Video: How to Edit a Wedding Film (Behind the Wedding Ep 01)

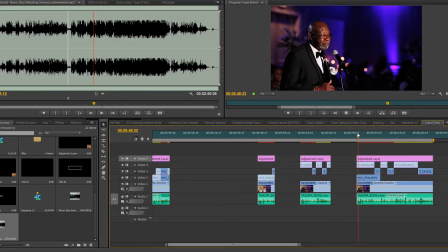All right.
And through the years that we used to sit around and talk, the girls and I never knew I had a nickname behind my back.
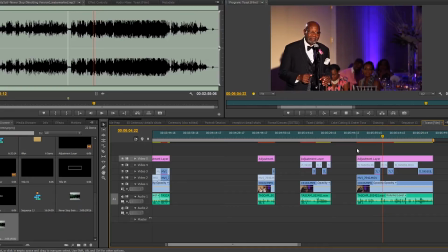Come to find out, I was the hatchet man.
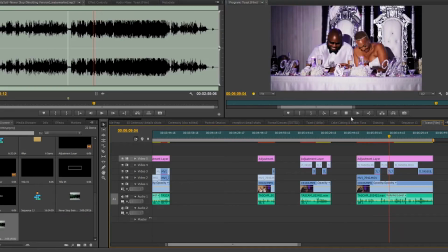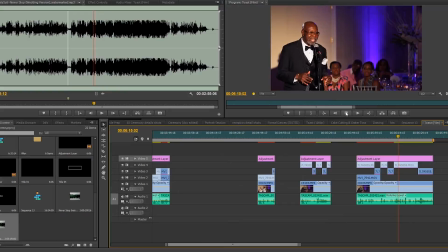Well, the young dudes come around, if they didn't respect the house, they didn't respect my daughters, I had to cut them loose. You know, you gotta go. But I said that to say this. Ed, I'm retired, but the hatchet ain't retired yet.
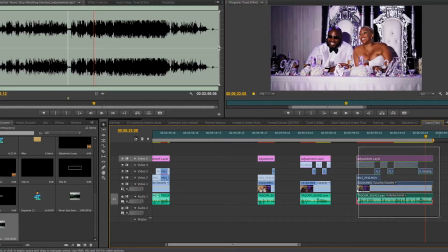So I really like this part of the dad's speech. I mean, I kind of like this part too.
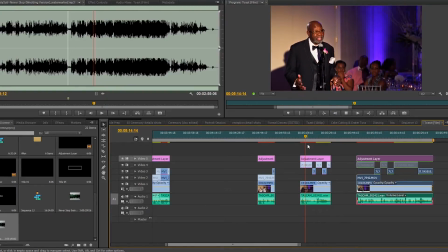I know it's been a lot of work put into this, but I feel I had the hardest job that anybody could have in this. Because I had to give away a diamond. You just don't give it, you know.
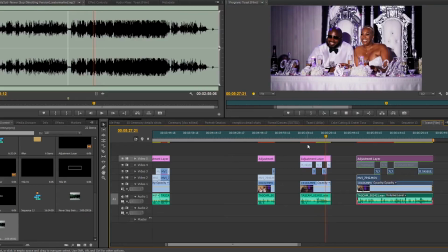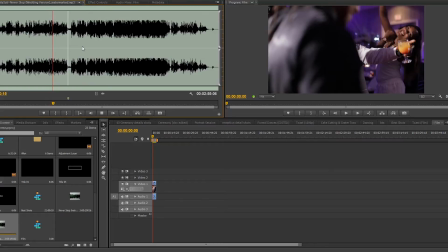Stop holding your hand. I'll never stop opening your.
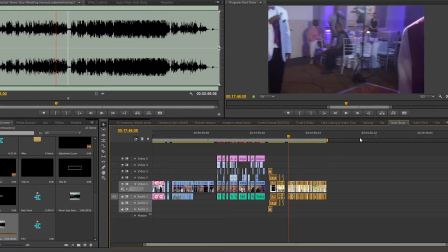We're gonna try to use this song. What I want to start off first with is probably the bridesmaid singing.
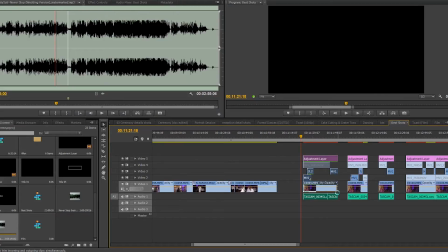I think that's a good opening to the film.
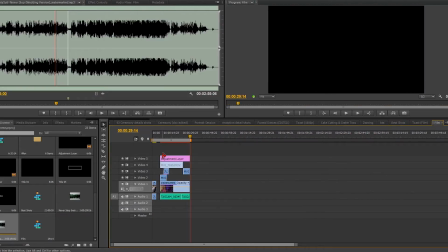I know a lot of films you'll see like opening up with the drone shots, establishing shots, shots of the water, shots of the flowers, shots like that. But I typically like to open up with audio,
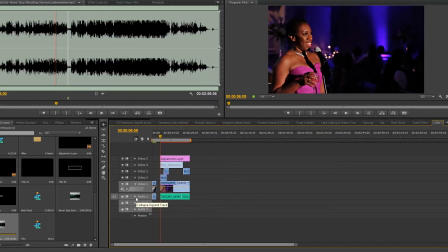something that a lot of our couples always say that I'll ask our couples what do they like about our films, and they'll say we love the way it looks,
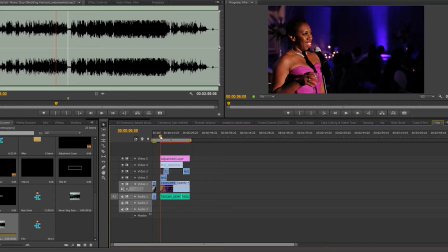the lighting's really good, and we love the way it sounds. So when we're booking our couples, we keep that in mind. Everybody that's previously booked us always says they love the way it sounds and love the way it looks.
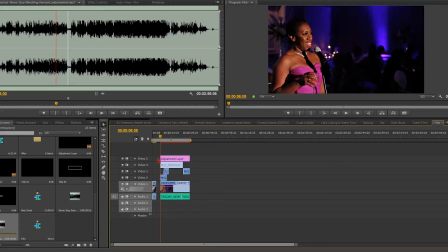So me starting with audio, not only am I getting an amazing image, but I'm also showing them how our films are going to sound.
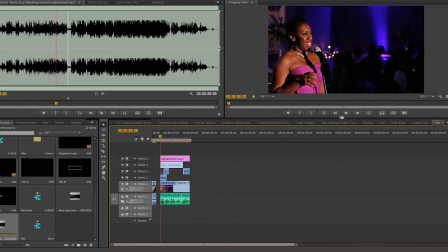So we always try to at least start with some audio, if it's from the vows, the ceremony, toast, but I like to start with audio straight out the gate to go ahead and establish the story.
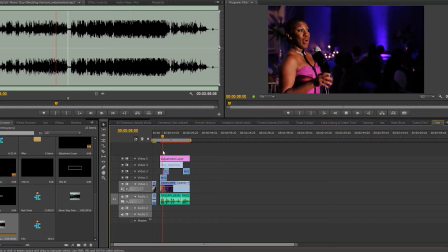So let's start here.
I bet you think I don't know nothing but singing the blues.
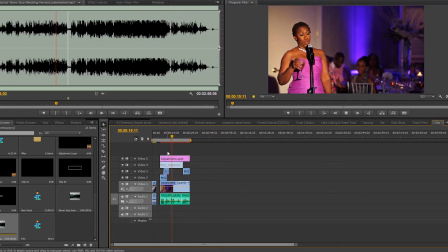Oh, sister, have I got news for you? I'm something. I hope you think that you're something too.
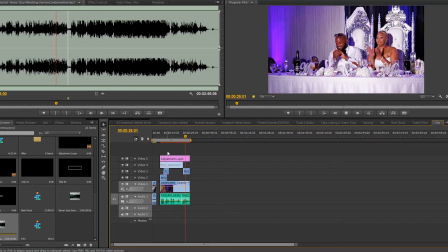So I like that. So I think I might just leave that a cappella in the beginning, and then
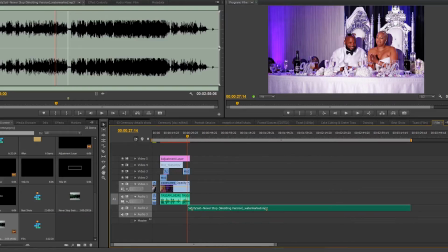bring in the song, so I can go ahead and then establish. Well, I mean, you know who the bride and groom is, but then I can show some shots of them.
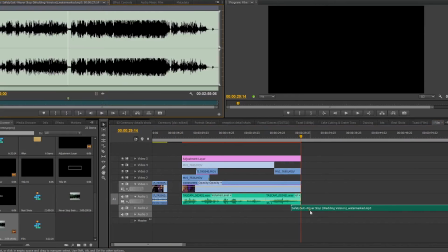What I think that marker is where the beat starts at. Yes. So I'm gonna slide that over.
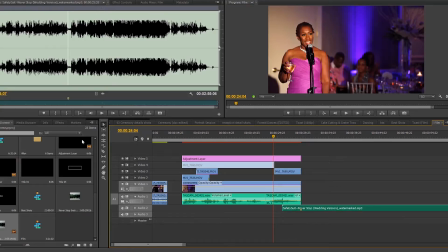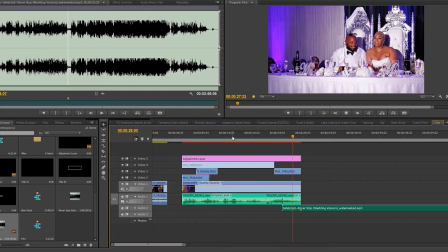Let me see if I can cut this sooner. So yeah, let me see where I want to cut this up.